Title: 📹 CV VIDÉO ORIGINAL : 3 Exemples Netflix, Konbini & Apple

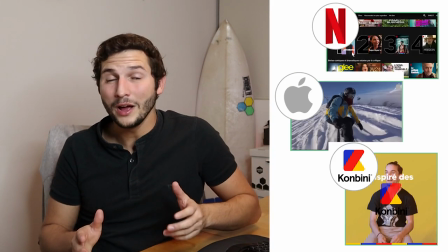0:00 Salut, aujourd'hui on va voir 3 CV vidéos originaux, un type Netflix, un type Konbini et un type Apple.
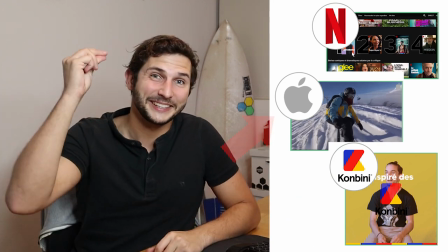0:07 Extrait !
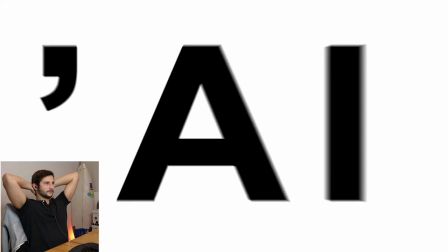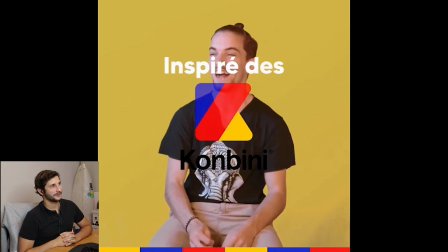0:15 En plus à la fin je la connaissais pas encore. Je l'ai répété mille fois le truc !
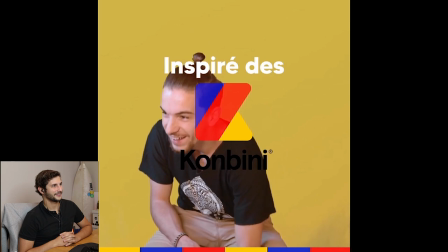0:20 En plus très bien, elle est dans la tête. Ouais vraiment, vraiment.
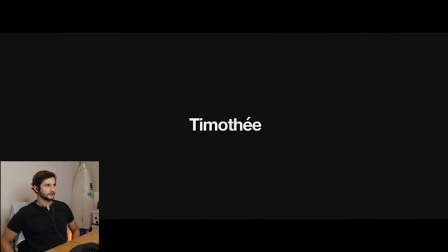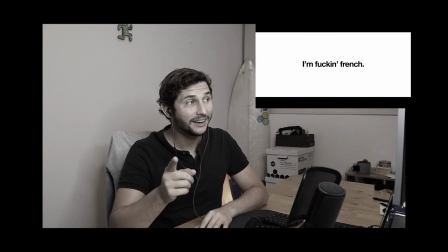0:35 Alors oui, on peut être provoquant, mais il faut le faire avec classe. Et là, on va commencer donc par le CV Netflix, qui est le moins bon des trois. On ira ensuite vers le CV Combiné, et enfin le CV Apple. Je mettrai une note à la fin de chacun, et le but, c'est de découvrir avec moi ce qui ne va pas dans chacun des CV. Allez, on est parti !
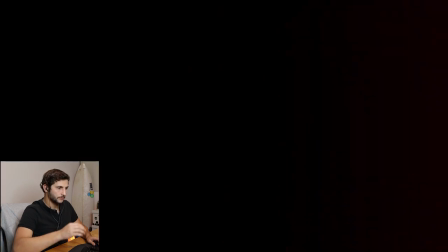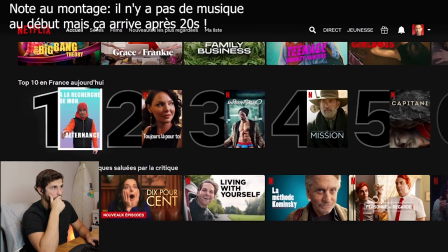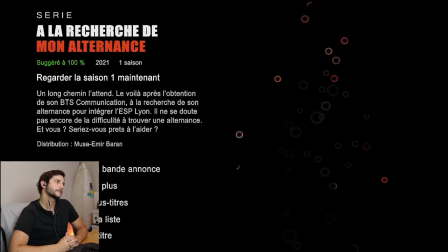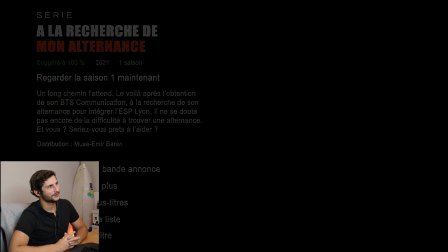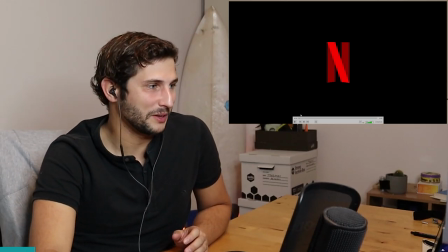1:15 Donc, les 20 premières secondes de cette vidéo, on comprend le délire tout de suite. On va sur Netflix, il y a le logo qui s'affiche, on arrive là, il faut me découvrir.
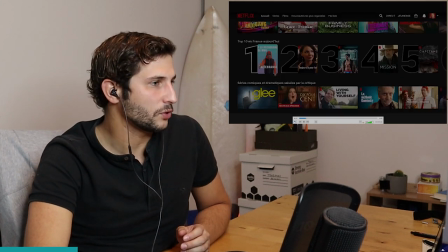1:22 On arrive sur cet écran,
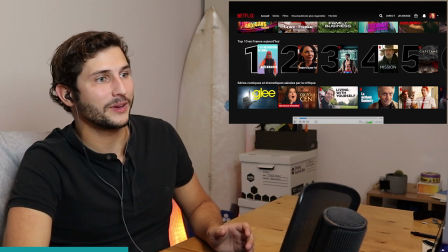1:23 et là c'est un peu confus. on reconnaît bien sûr Netflix dans son ensemble mais ça aurait pu être marrant de faire des écrans qui étaient aussi des références à ton profil à ce que tu veux bien faire,
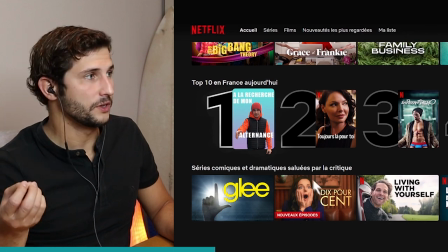1:32 tes loisirs ton école et autres, là c'est un screenshot on arrive ensuite au niveau de ta page principale et il y a beaucoup de choses on n'a pas le temps de lire,
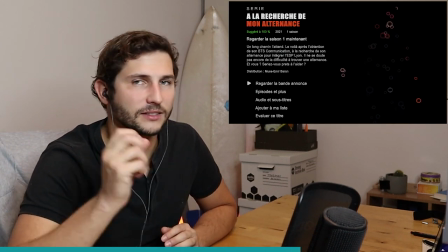1:41 on a deux secondes mais tu cliques sur regarder la bande annonce, on se dit ok très bien et là tu as cet effet bulle qui est insupportable ça dure 5 secondes,
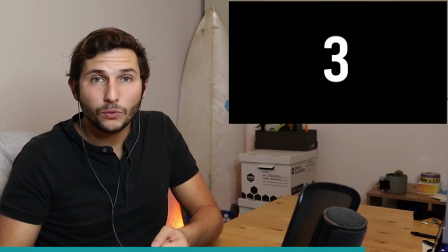1:49 c'est beaucoup trop long c'est une transition, c'est cool tu as fait un effet sur Adobe Premiere
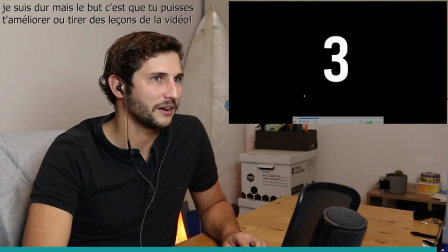1:57 un effet dont on n'a rien à faire. Bref, on passe à la suite.
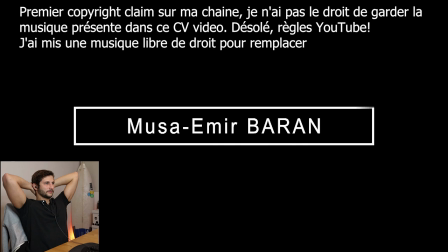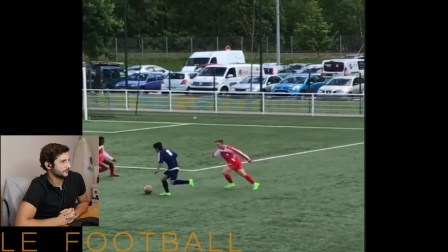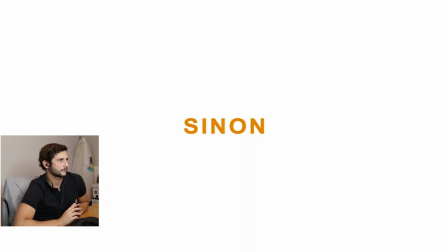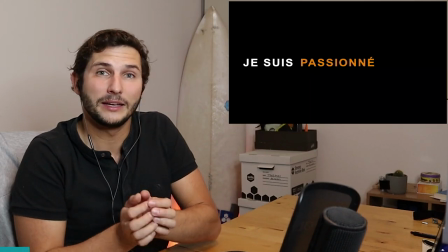2:19 Trois remarques sur cette partie. La première, c'est que je trouve dommage qu'on parte du format Netflix.
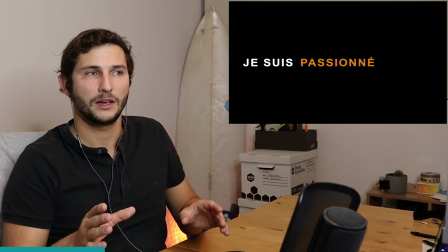2:24 On était sur un CV original, c'est cool, et là on n'a plus aucune référence. On a l'impression de se retrouver sur un CV vidéo classique, même si de bonne à loi.
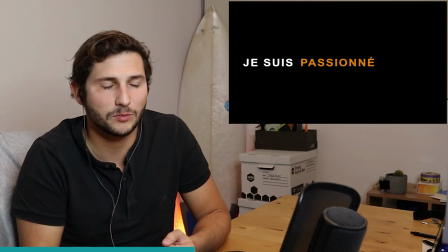2:33 De la recherche d'alternance, tu en parles qu'à la moitié de la vidéo, on a 35 secondes quasiment. J'aurais aimé que ce soit plus clair, plus gros dès le départ.
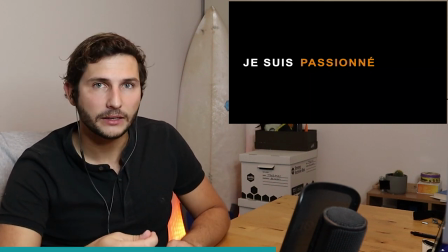2:40 Et troisième remarque, sur les mangas, tu le marques et ça n'a pas de valeur ajoutée par rapport à l'alternance que tu recherches.
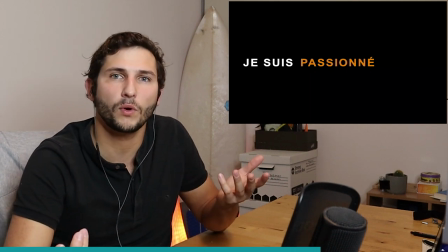2:47 On se demande pourquoi c'est là.
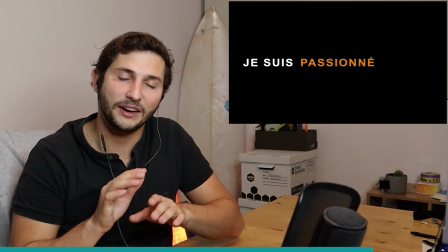2:48 Et on verra dans le CV d'après, le CV Konbini, que la personne aime les mangas et qu'elle fait un travail fantastique pour vraiment nous donner envie de l'embaucher à partir de ce fait-là.
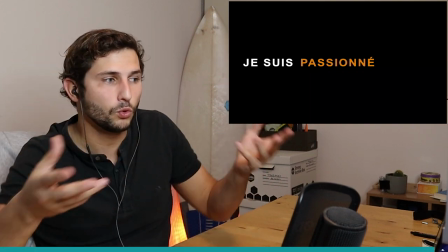2:57 Mais ici par contre, c'est une goutte d'eau qui arrive, très bien.
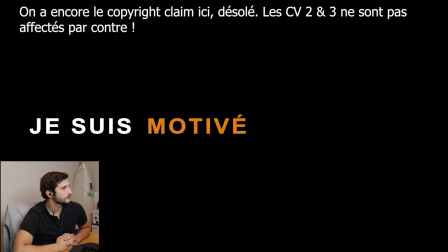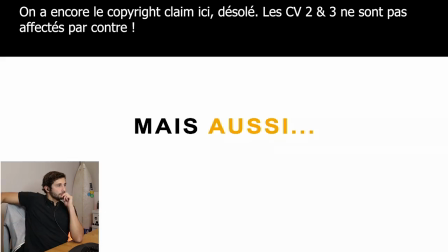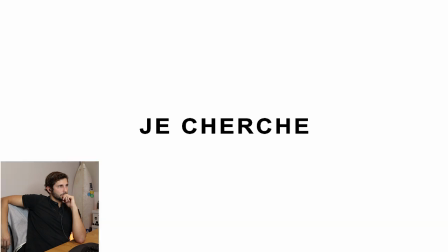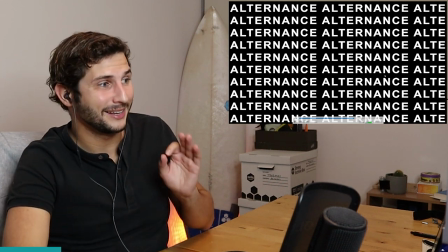3:17 Sur cette partie, je la trouve plutôt bien. Donc j'ai une seule remarque, c'est sur les icônes avec les bruits lorsqu'on est sur les réseaux sociaux.
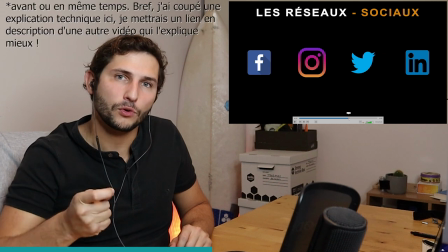3:24 Une astuce en montage Les bruits, on veut les entendre Avant que l'animation commence C'est l'être humain qui est configuré Comme ça,
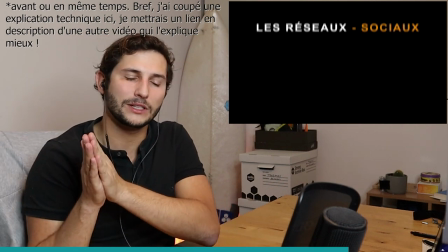3:32 on préfère ça C'est comme quand il y a des plans de coupe dans les films au cinéma On fait la fin de la vidéo Et on passe ensuite
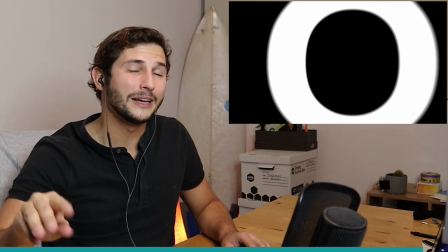3:38 aux deux autres CV vidéo Qui envoient vraiment du lourd